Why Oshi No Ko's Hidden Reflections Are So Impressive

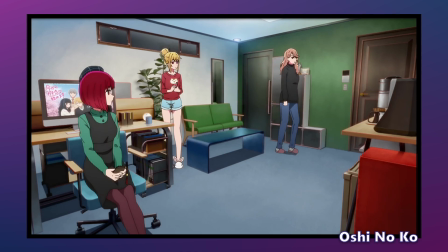(0:00)
Take a look at this shot here. Did you see it? Well, take another look, but this time focus on the cabinet at the back.
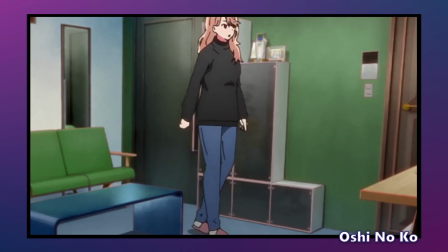(0:07)
You can see that they've animated a reflection of the character walking by, and then also applied a blur effect over the top.
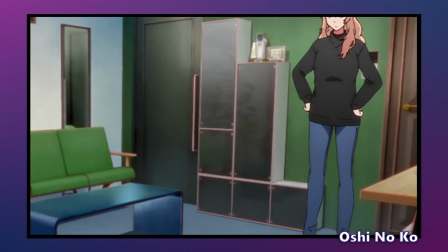(0:14)
This is actually way more impressive than you might think. Let's take a look at another shot and I'll show you why.
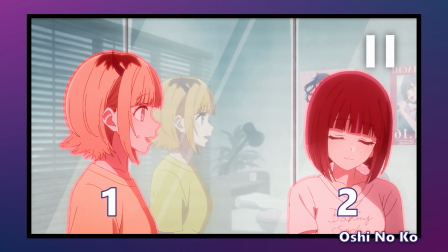(0:19)
How many characters are in this scene? 2? Or maybe you said 3 because you can see where I'm going with this. And yes, the answer is 3. I am cheating by using the reflection, but here's the thing. From an animation standpoint, that reflection is basically another character. You see, unlike 3D animation where you can use maths to figure out a reflection,
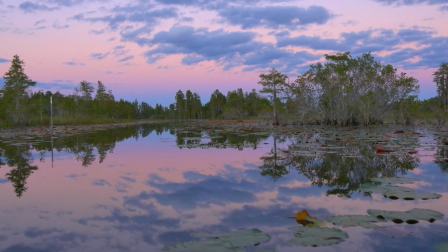(0:38)
or real life where you can use physics to figure out a reflection, when it comes to 2D animation, we haven't quite figured that one out.
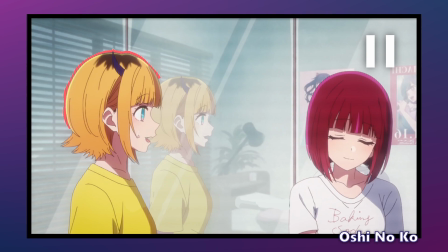(0:44)
And so when you see a scene like this, yes, you could just copy the character out and then paste them into the background onto the mirror. However, the second the character or the camera rotate even slightly,
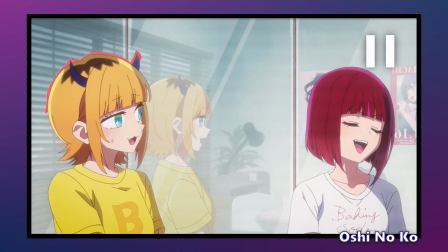(0:54)
suddenly those two images no longer match up, and you just have to draw them separately as if they were 2 different characters. And this gets even more complicated because characters are one of the hardest things to draw.
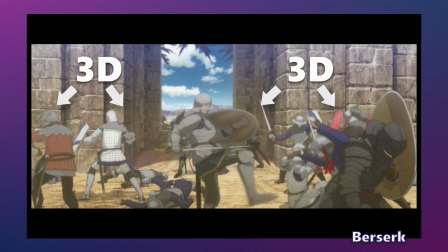(1:04)
It's why whenever you have a crowd of characters, even 2D shows will fall back on 3D animation as a way to fill out that crowd, because 3D animation is so much faster and cheaper when it comes to scaling up. So drawing one character is probably faster than creating a 3D version of them. However, drawing 100 individual characters will be way more difficult than simply copying a 3D model.
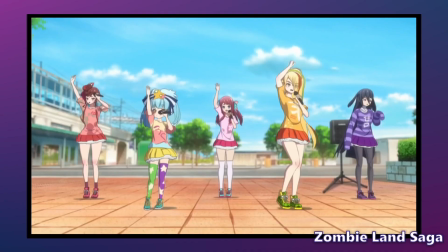(1:25)
Now, the other place where 3D animation is often used in 2D animation is when you have multiple characters doing the same complex movements as each other. In other words, dancing. Now, all of this setup has been for this because this show is about dancing.
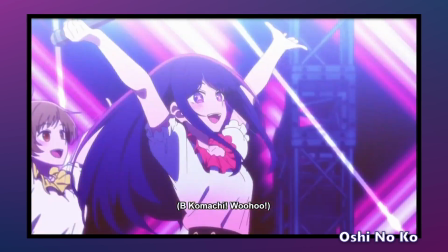(1:39)
It's about Japanese idol groups specifically. And yet somehow for every single dance that we see in this show, they are using 2D animation.
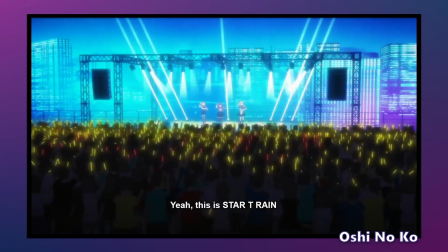(1:46)
At least almost all 2D. There are a couple of shots you can see they're using 3D, or at least I think they are.
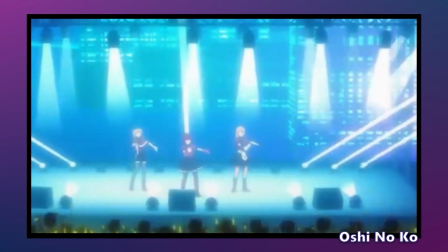(1:51)
The characters are really far away, but the movement is just stiff enough that makes me think that it's just a model. So why is that a big deal? Well, 3D animation can be tricky.
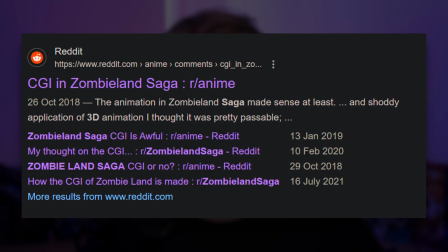(2:01)
If not implemented well, it can be somewhat controversial, and a lot of that is because when you take a 3D model and put it on a 2D plane, you can sometimes get disconnection, and that can upset fans. That can be a really tricky balance to find.
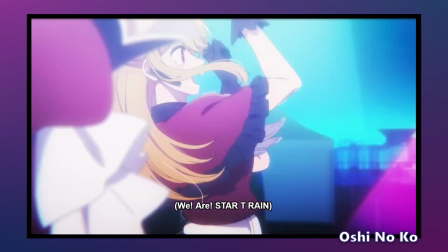(2:13)
In fact, most shows, especially in the first season, will almost always lean on using 3D models.
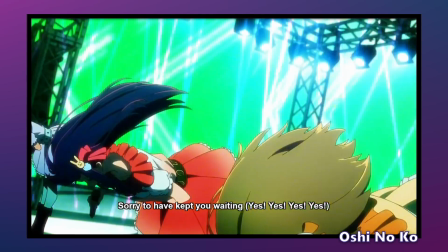(2:18)
And this show in its first season has decided to hand draw every dance scene, including this one with a full set of members.
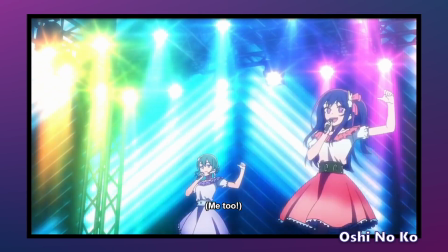(2:25)
Now, maybe we've reached the point where 3D animation can be made to look like 2D animation. I know there are some shows that are getting very close, but I don't think that this is the case here. And that's not the only thing this show does that's crazy. Let's go back to the reflections for a second. Starting with this cabinet from before, which actually gets used in a variety of ways.
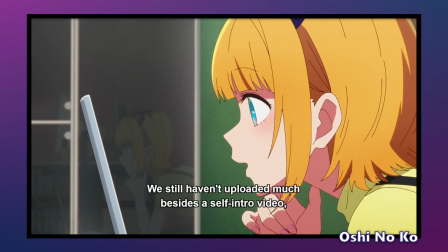(2:41)
Here, they've actually used it to show a character before they enter frame. And then they did it again here.
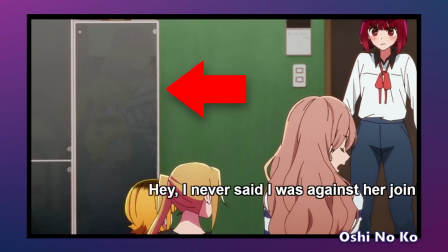(2:48)
And then you got this one here where you have multiple characters overlapping. And then they've animated each of those characters separately.
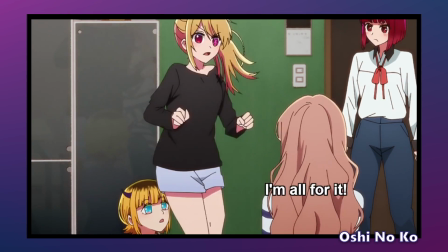(2:54)
Keep in mind what I said about characters being the most difficult thing to draw.
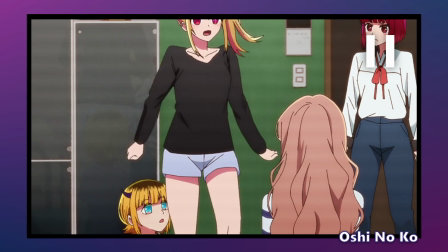(2:57)
Here, they've not only doubled up every single character, they've more or less created a whole new scene for something that you're probably not even gonna notice.
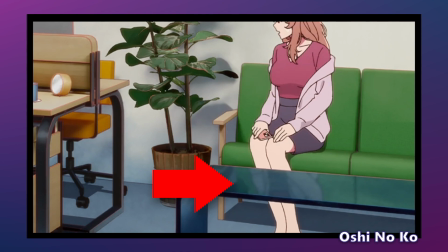(3:05)
And it goes beyond that. There's a table in this room that is also reflective. And when it is reflecting stuff, it's usually very minor.
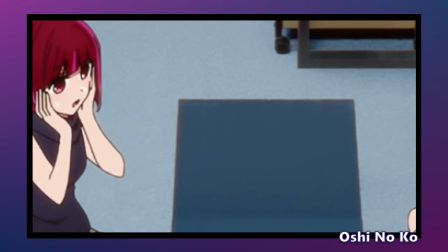(3:11)
Most of the time it's reflecting someone's hand. And in this scene, you can only just see the character's mouth moving.
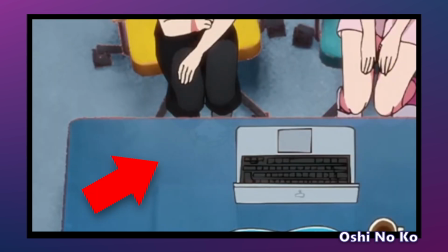(3:16)
This is a crazy amount of detail that I would not have expected to see or have ever seen. So why put in all this effort? Why add these little details, these reflections that no one's gonna see? Well, there's 2 possible reasons here. The first is that this show is very much about performances. It's about actors, it's about idols, it's about streamers. It's about people who need to be able to look at themselves and understand what they're doing and what they're projecting out into the world.
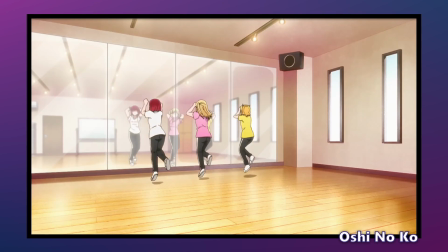(3:41)
We even see the characters in front of mirrors in several episodes training, making sure that they can see what they're doing.
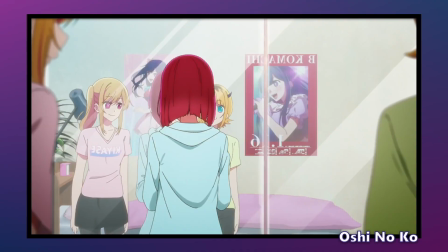(3:47)
So to have those reflections carry on into other parts of their lives, to have them in social situations,
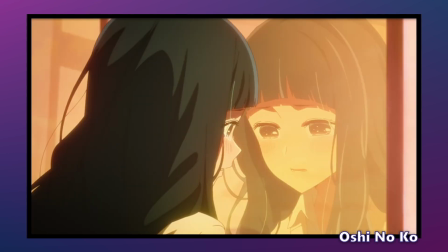(3:52)
talking with their friends, with their family, and still having these reflections appear, show just how much they're continuing this act,
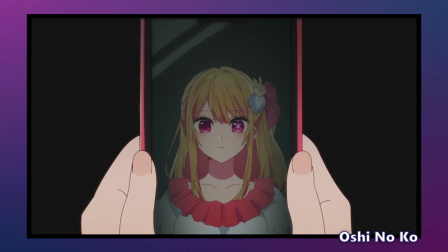(3:59)
continuing a performance even into their own lives. And then there's the other possibility, which is that the animators are just flexing on us, which is totally possible. Animators do like to flex.